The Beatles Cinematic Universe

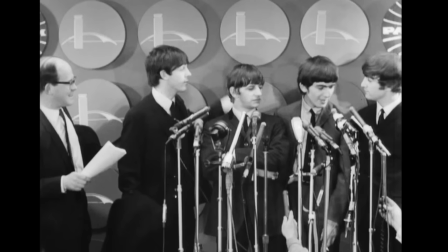[8:16] "No, no, no, no, thanks. I had one yesterday."
These lads were harmless, but they were untouchable. Observing the Beatles individually in this film is equal parts amusing and fascinating.
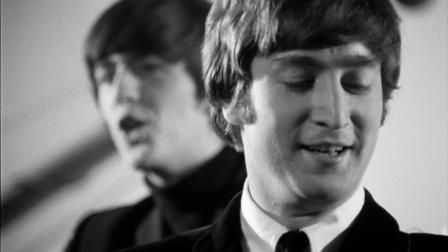[8:28]
To me, the most natural acting talent of the group belongs to John and George.
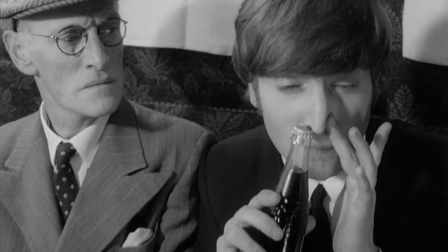[8:33]
John had the ability to translate his natural wit and sarcasm to his character in the film, which is much harder to do than you think.
"I now declare this bridge open."
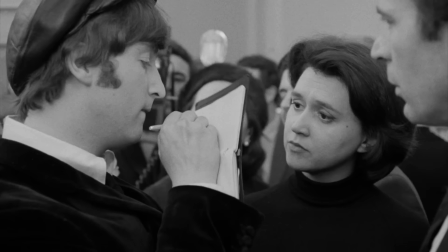[8:42]
Comedians who are naturally funny can tend to clam up when given lines to learn and deliver, almost like the spontaneous humor is sucked out of the performance. But John Lennon is genuinely hilarious. This clip here of him batting his eyelashes in the most uncomfortable way, it's like he's in an Eric Andre skit.
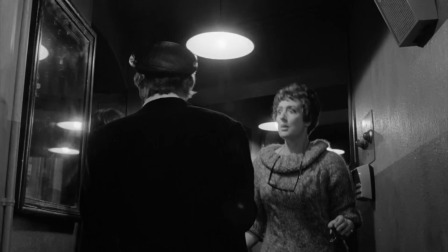[8:59] "Give us a kiss."
Not only that, but he nails it with the straight acting too, demonstrated here in a scene he shares with actress Anna Quayle.
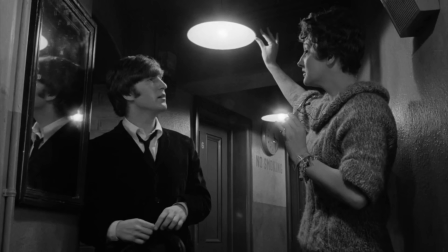[9:06] "All right, Noddy. Oh, good nose." "Yes, your nose is very..." "Is it?
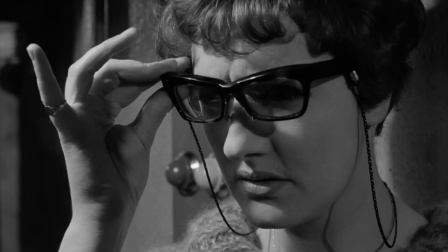[9:11] Well, I would have said so." "Oh, you know him better, though." "I do not.
He's only a casual acquaintance." "That's what you say." For a moment, it's as if you're watching a Fellini or Godard film.
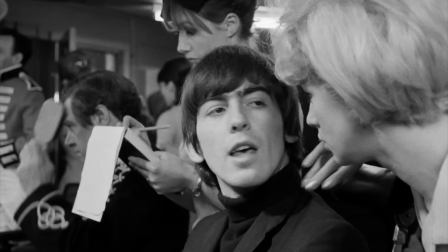[9:20]
George's acting abilities all stem from the fact that he never overdoes it.
Hey, you won't interfere with the basic rugged concept of my personality, will you, madam?
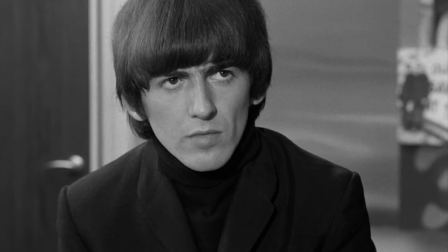[9:28]
He's laid back and sardonic, just like the real George, and brings an amusing nonchalance to the film that I'm very drawn to.
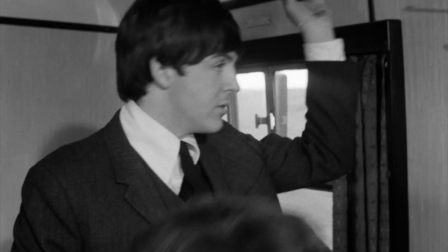[9:35] What's that supposed to mean? I don't know. I thought it just sounded distinguished, like George Harrison, the Scars of Distinction.
In fact, years later in The Guardian, director Dick Lester said that there's no question that George was the best actor of the four.
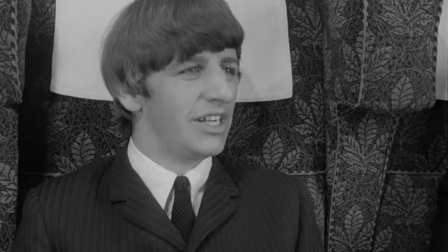[9:47]
I think he's actually pointed this out a few times. Apart from Ringo Starr's first lines in the film.
Well, if he's your grandfather, who knows?
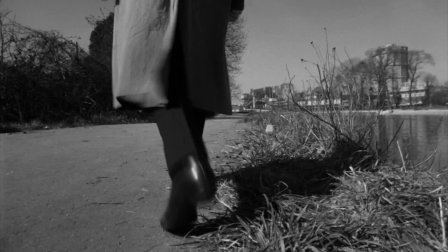[9:55]
He ultimately provides a cute and charming presence all throughout. His eel-like expression, plus his standout solo scene walking around town looking all down and out,
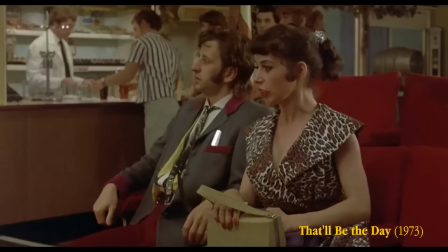[10:04]
gave him a sympathetic character that was easy to love and what propelled him through his string of films in the 1970s.
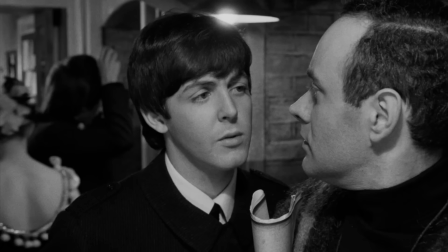[10:10]
It's Paul McCartney that really struggled the most in the acting department. While he has his moments, like when he's putting on a heightened character or voice.
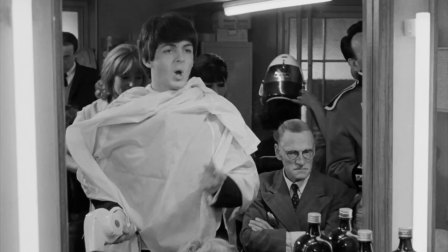[10:18] Excuse me, but these young men I'm sitting with wondered if two of us could come over and join you.
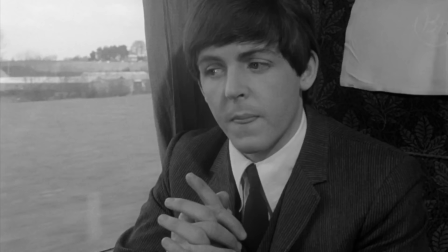[10:23] Oh, that this tutu's solid flesh would melt. Vap!
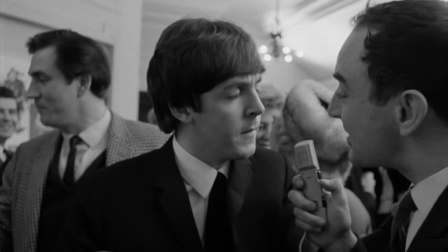[10:26]
He definitely seems to be the most preoccupied with how he's coming across, and it results in Paul never quite feeling present in any scene he's in.
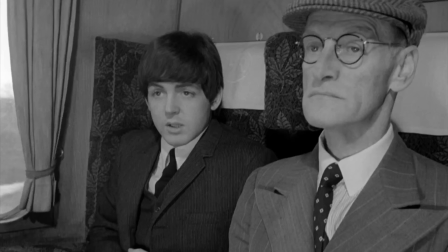[10:34]
Like here, their first scene with dialogue shot for the film, and despite them all being nervous, you can see that Paul is completely in his own head.
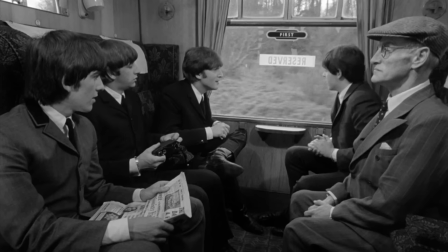[10:42] Hey, pardon me for asking, but who's that little old man? What little old man? That little old man.
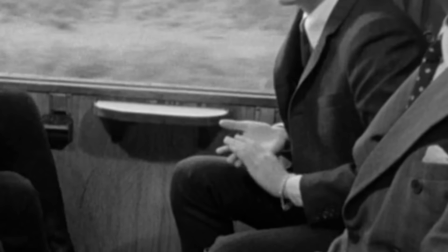[10:48] Oh, that one, that's my grandfather. I don't know what to do with my hands. What do I normally do with my hands?
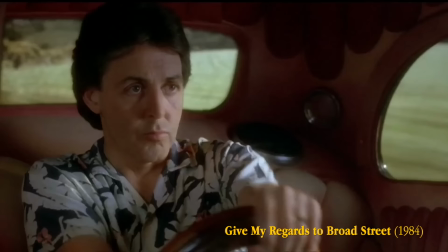[10:53]
This remained the case 20 years later when McCartney wrote and starred in his own feature film, Give My Regards to Broad Street, which you can see me talk about here. Richard Lester later spoke about McCartney, saying,
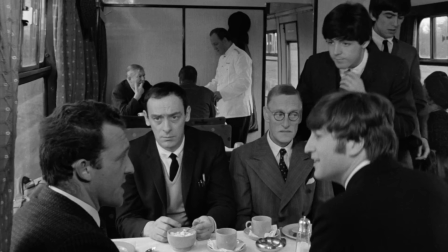[11:04]
The problem with Paul is he was so enthusiastic towards cinema, film,
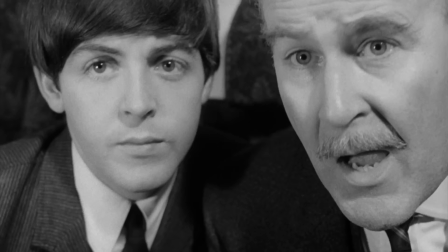[11:11]
art, the zeitgeist, what's going on, that sometimes that got in the way. I think Paul sometimes tried harder than he should have. Paul McCartney, the man who is just constantly doing the most.
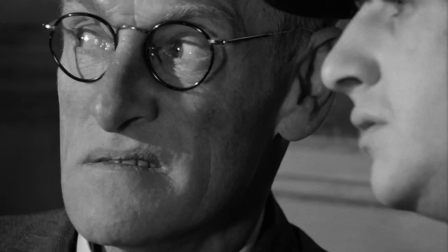[11:23]
Also, shout out to Wilfred Bramble's performance as Paul's mischievous grandfather, who honestly used to scare me a bit when I was younger.
Sure, that's what they want you to think. All coppers are villains.
But now I find him genuinely hilarious and kind of camp as well.
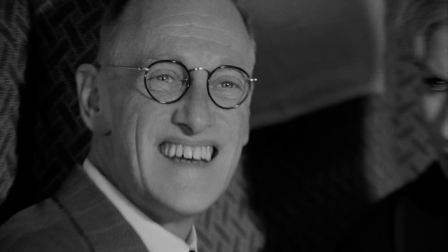[11:38] Congratulate me, boys. I'm engaged. No, you're not.
Despite its uproarious nature and jubilant appeal,
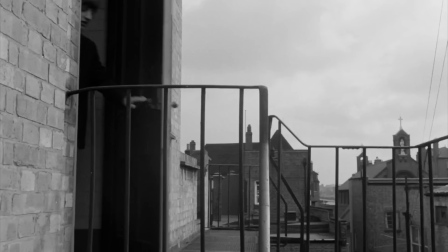[11:45]
A Hard Day's Night also depicts how the Beatles had become prisoners of their own fame, who were constantly seeking to break free.
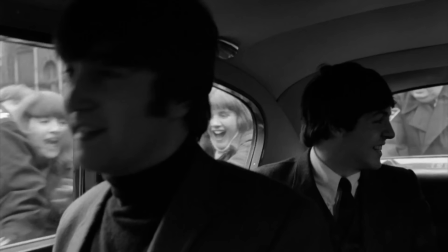[11:53]
In no uncertain terms, the film shows explicitly how John Paul George and Ringo go along with the pandemonium and participate willingly in it,
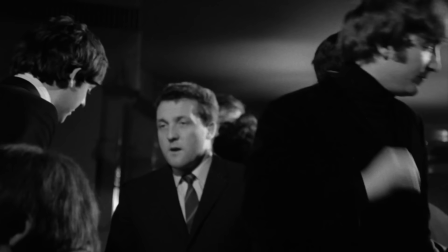[12:01]
but struggle to come to grips with the fact that they are part of a larger machine in which they have little control over.
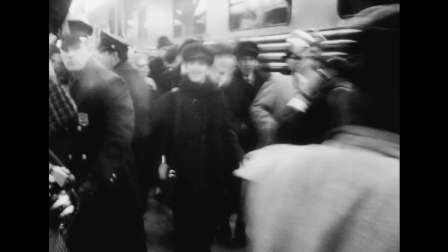[12:07]
This profoundly reflected their real status at the time. They were being skyrocketed into fame while their management was hastily organizing record, merchandise, and touring deals that the Beatles themselves scarcely had the time or wherewithal to consider.
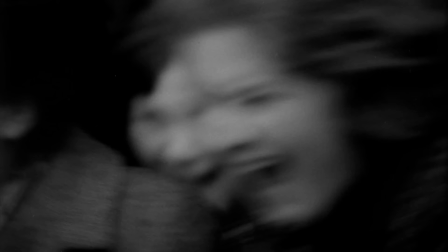[12:20]
This all makes A Hard Day's Night the perfect representation of 1964 Beatlemania.